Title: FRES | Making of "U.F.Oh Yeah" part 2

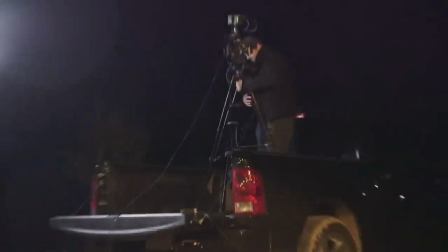And with this new game plan, we put the camera on the back bed of a truck and threw a light on a C-stand instead of the lift.
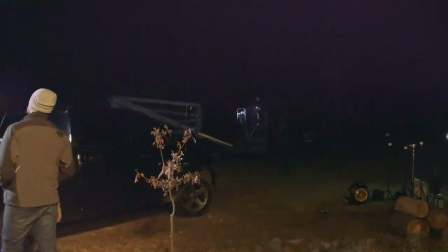After we got all that set up, of course, the lift started working. But I still decided not to take the camera up on the lift. We had lost a lot of time at this point, so keeping the camera in the back bed of the truck would allow us to move through shots a lot quicker to make sure we got all of our performance.
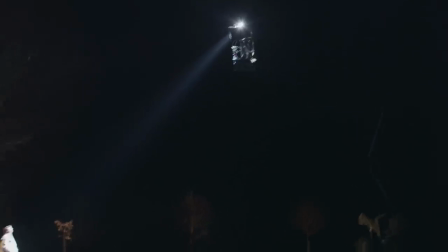So we get our HMI up on the lift and set it where it needs to be, and this is acting as the light for the tractor beam of the ship, adding that real world element to build our VFX around.
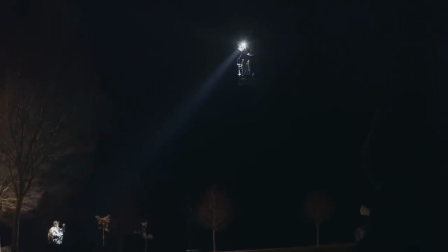So we put it on the lift at the same height and position that we're going to be putting the UFO against that black sky.
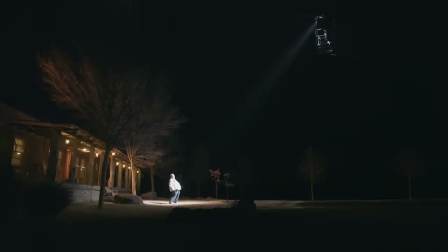We also know that removing it is going to be super easy. With all that set up, we were ready to get into our performance shots, and it started raining.
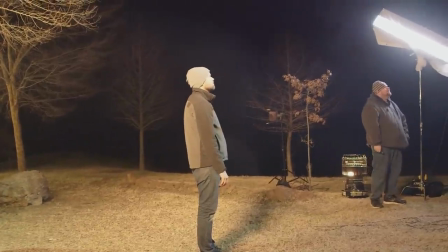I'm really feeling rain now. Yeah, yep. It's getting harder. Yeah, it's getting harder. Feel that, Ryan?
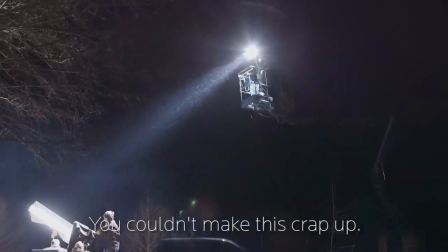We can make this crap up.
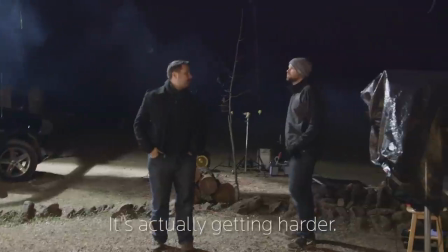Not even try. It's actually getting harder.
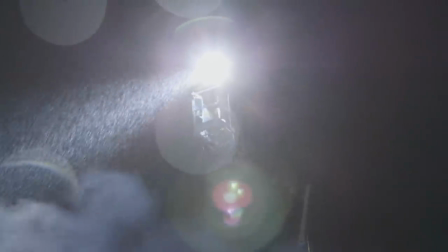Yeah, I'm looking at it. Yeah, you can see it. What are you guys thinking?
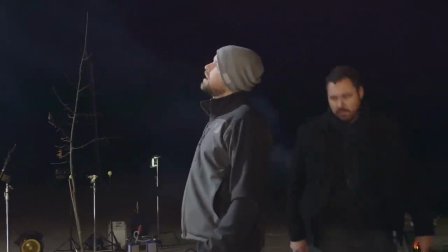We're thinking that everything looks really awesome, but it's raining.
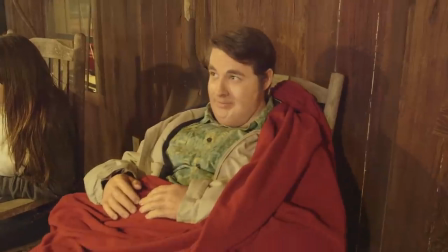Well, we're already behind schedule, like a lot. I'd love to see a fire.
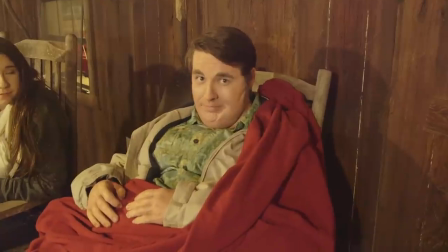And then, you know, nature hates us and starts raining some more. So we covered everything and then waited for that rain to go away. Once we were able to film again, all in all, between the rain and the lift, we lost about 4 hours off our shoot. So it was again a matter of throwing everything out, rethinking my plan to figure out what was the absolute minimum I needed to be able to finish the night and still be able to tell my story. First of that, of course, was the bulk of Josh's performance.
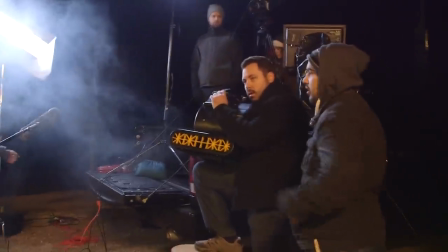For this, I was having Eris blow wind into Josh's face from an industrial blower that we had, again using a practical element to help sell those visual effects. The downside was pumping all that cold air into poor Josh's face in the already freezing cold weather.
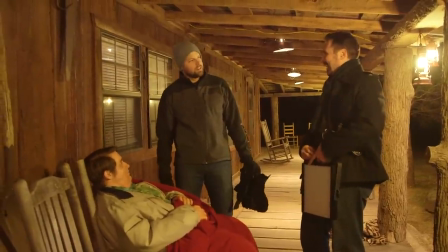You know, if his hatred for you was a well, how full is it, would you say, at this moment?
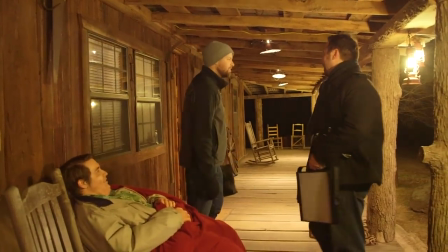Like halfway. That's not bad. I could deal with that. All right, let's do it.
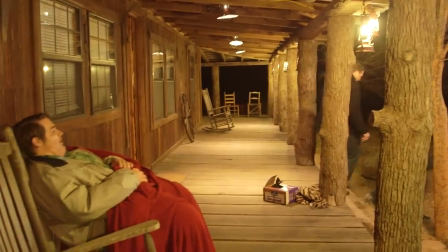Yeah, there's still brotherly. Talk to me after the fan. Action.
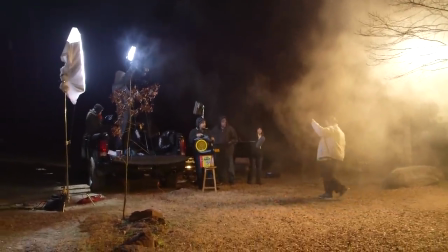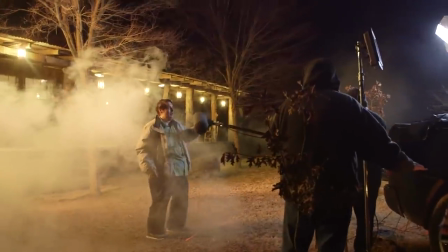Oh my God. Oh my God! Hatch.
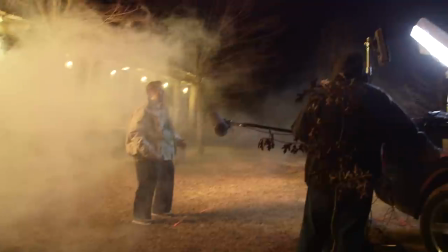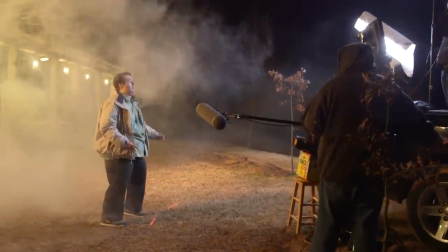Oh, yes! Yes! Welcome, my space brethren!
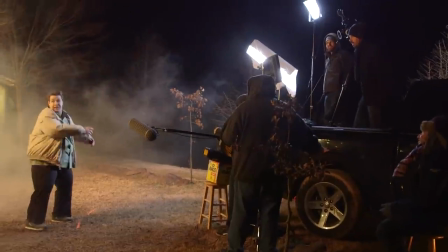You must be weary from your travels! Please, I have some beverage and...
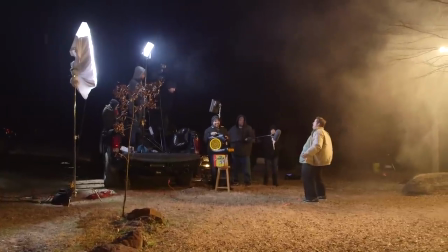Oh, yes!
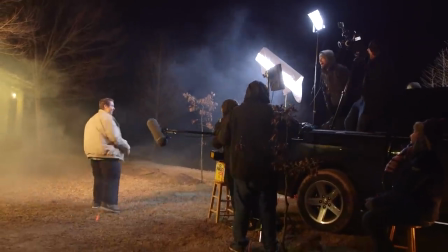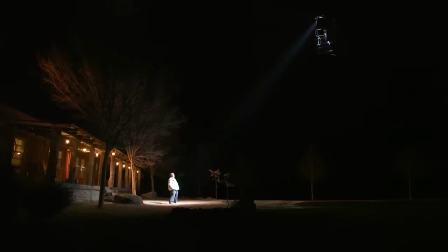So we got all our performance shots, then we moved on to get our wide shots from the side that give our scene scale and geography.
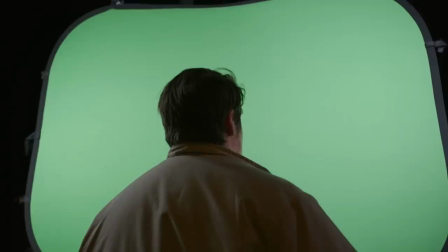Then we were racing to beat the sun coming up so we could grab all our green screen shots, which I used my chroma pop mounted to some C-stands.
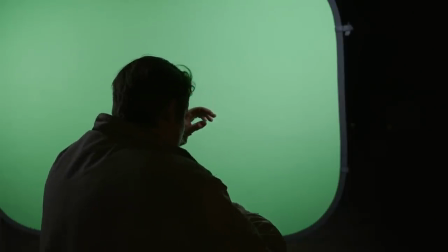The hardest part with a shot like this is envisioning the end result, keeping in your head what you want the final shot to look and feel like, then choosing the angle and focal length based on that.
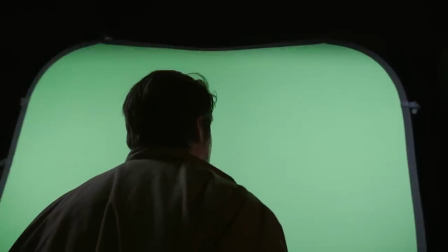Booth also had some lights interacting with our scene to match some of our animation, but now we have this, which we can later turn into that. But we'll get into that in another episode. In the end, we grabbed our very last shot as the sun started to make its way in, so we literally finished just in time. But it was a crazy, stressful, and incredibly fun shoot with a great group of talented people. And again, if you would like to connect with all those talented people that helped make this film happen, check the notes below. Also in the notes below, you're gonna find links to a 6-part series that Canon posted about the making of our film, which was produced and hosted by Jem Schofield. And finally, if you wanna show your support, we are now selling Daniel James's music for the film. It is royalty-free with terms and conditions, so you can use it for your project if you'd like. We also have a digital copy of the film with more in-depth behind the scenes, including a 50-minute on-set experience, pre-vis versus final VFX comparison, ungraded footage, digital version of the script, and of course, we also have the poster on there too. So if you're interested in any of that, check it out right here, and I'll see you guys next week.